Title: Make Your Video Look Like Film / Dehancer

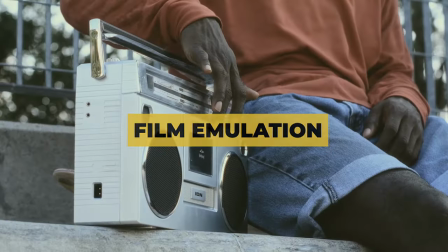[0:00]
so if you're like me when you hear the term theme emulation what usually comes to mind is retro you know that nostalgic feeling that takes us back to our childhood but then what if you're not a 80s kid or a 90s kid would you care that much for it I don't think so
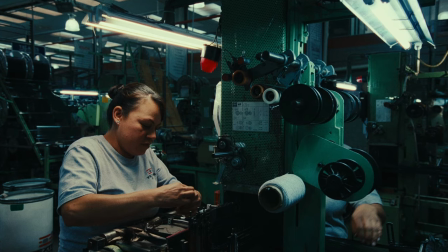[0:16]
now I'm not going to bore you by explaining what the film emulation process is what I will tell you this that retro look came about because movies were shot
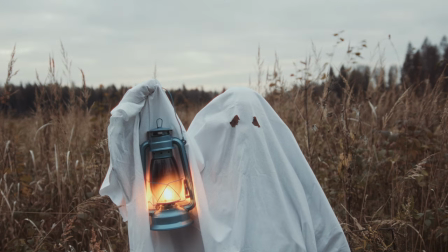[0:26]
on this celluloid film in fact that's where the term film comes
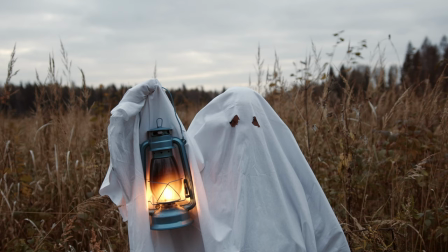[0:30]
from but then today movies are now being filmed on this digital now it's much clearer and cleaner right but for some reason filmmakers don't want this cleaner sharper image for movies now i'm not talking about commercials and other kinds of content when it comes to movies we're always looking for a way to
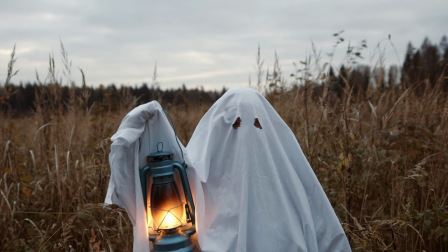[0:49]
take this clean sharp digital image and make it look more like retro more like film now if you were to ask different filmmakers they have their various reasons for wanting to do this but i've done a little bit of a research and i think it comes down my opinion i think it comes down to one main reason and that is to evoke emotion now i'm
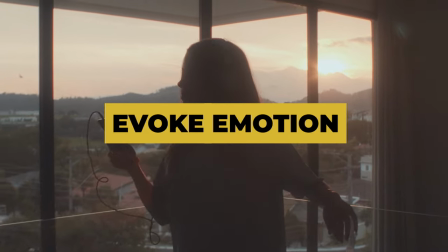[1:08]
not talking about that nostalgic feeling that comes with retro there's something about
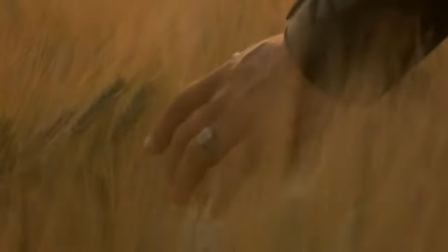[1:13]
a movie that has been shot on film that gives a certain feeling of this thing can live forever
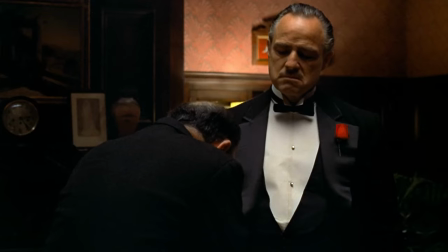[1:18]
it's a classic regardless of how long it has been made when you
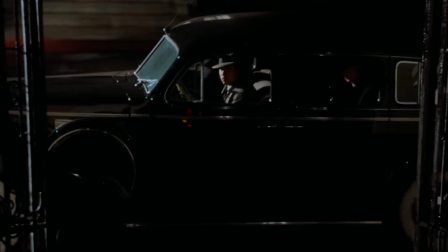[1:22]
watch it it still feels relevant and that in itself evokes a certain emotion in us and I think in my opinion that
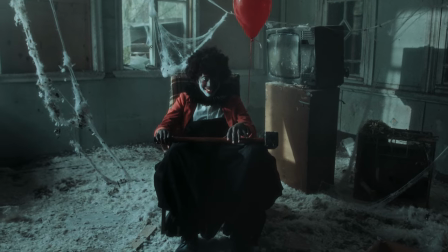[1:32]
is the fundamental thing that filmmakers are looking for and if you can evoke a particular
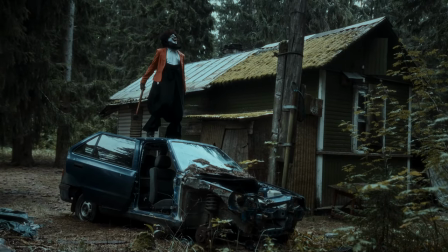[1:36]
emotion in your audience you have their attention you are able to take them on this journey
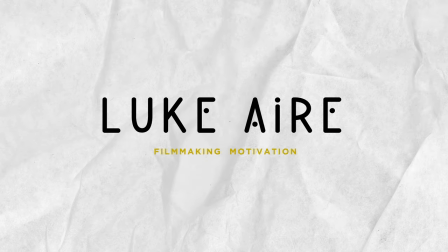[1:41]
for however long your film is a very good
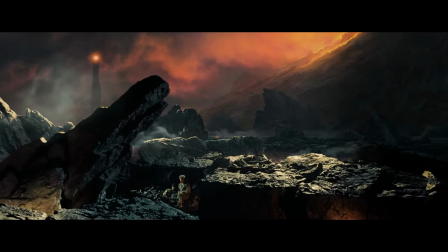[1:46]
example I got from another filmmaker here on YouTube he actually drew my attention to Lord of the Rings which happens to be one of my favorite films
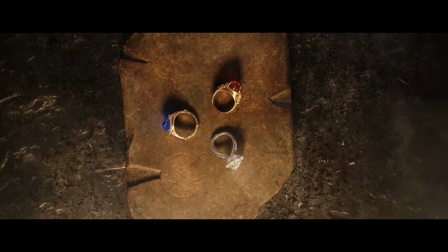[1:53]
versus The hobbit and i would even throw in rings of power a lot of the rings was shot on film while the hobbit was shot on
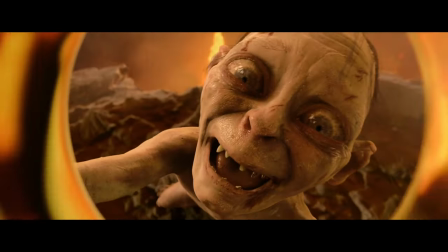[2:01]
digital but you see there's a certain longevity that has to do with lord of the rings i mean i probably watched a lot of the rings at least twice
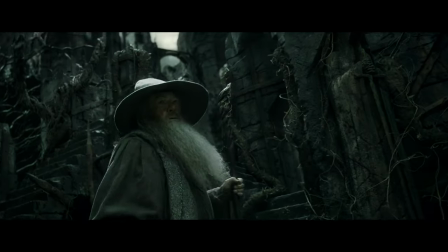[2:08]
every year but one to three especially part one but i don't think i've watched the hobbit twice since the first time that i saw
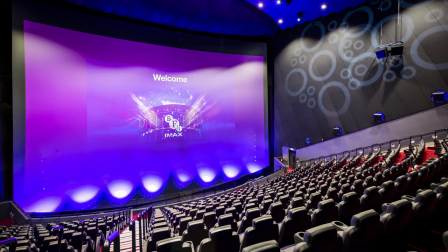[2:16]
it and i mean i saw one of it at bfi imax i mean come on what better experience can you have than that but i didn't care
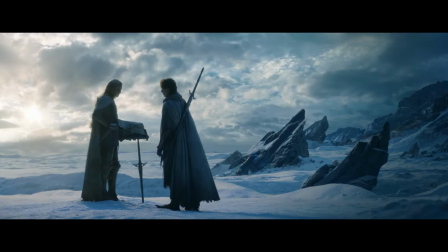[2:23]
much to see it again same thing with rings of power yes it was fun to see some of these names that we're hearing in lord of
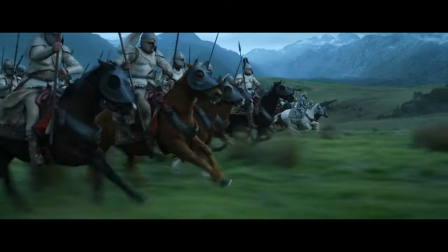[2:30]
the rings like lumino and all those places but aside from that there is no inclination for me to want to watch those things again but i still
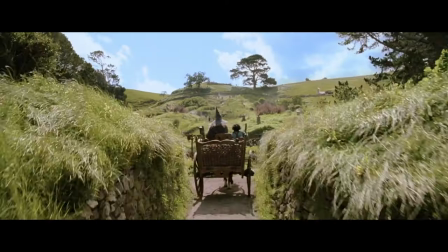[2:39]
enjoy lord of the look at the shire in lord of the rings and look at the shire in the hobbit it's very subtle but i think
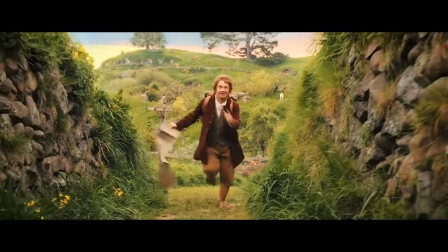[2:47]
that subtleness, that's what filmmakers are looking for in the film look. So now, does this mean that we should make all our films look retro? Absolutely not. Now, there are different characteristics of the film look, of, you know, something that's shot on film.
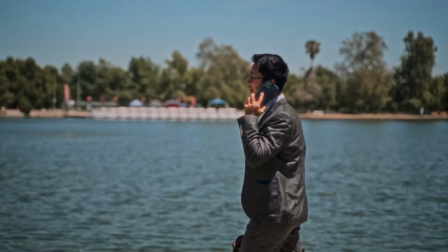[3:01]
Three major ones are, aside the film stock that it's actually filmed on, film grain, bloom, and halation.
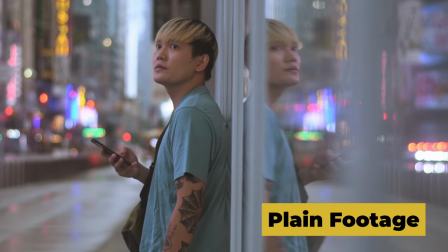[3:08]
Now, how much of these three, the intensity of these three and others that you introduce in your film is entirely up to you if you crank all of them like
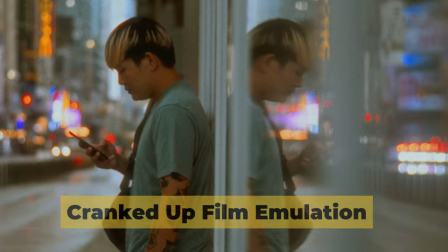[3:18]
really high then you're going for complete classic retro vibes but if you use them softly and with intent i think you will achieve
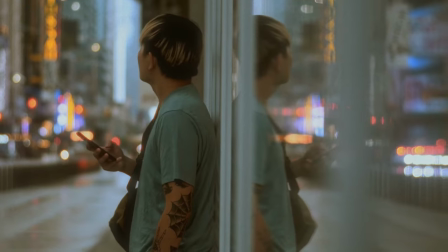[3:28]
the goal of getting that ageless timeless and
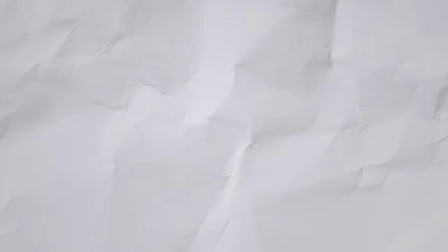[3:33]
i feel like i'm about to start a gospel song if you like this content please take a moment to subscribe and drop a comment thank you another good comparison that I noticed
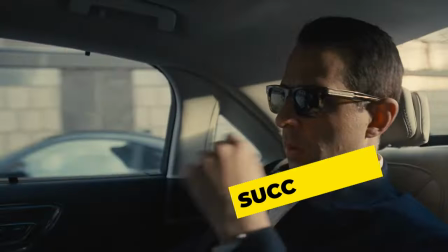[3:42]
for myself is within two TV shows as Succession and Yellowstone.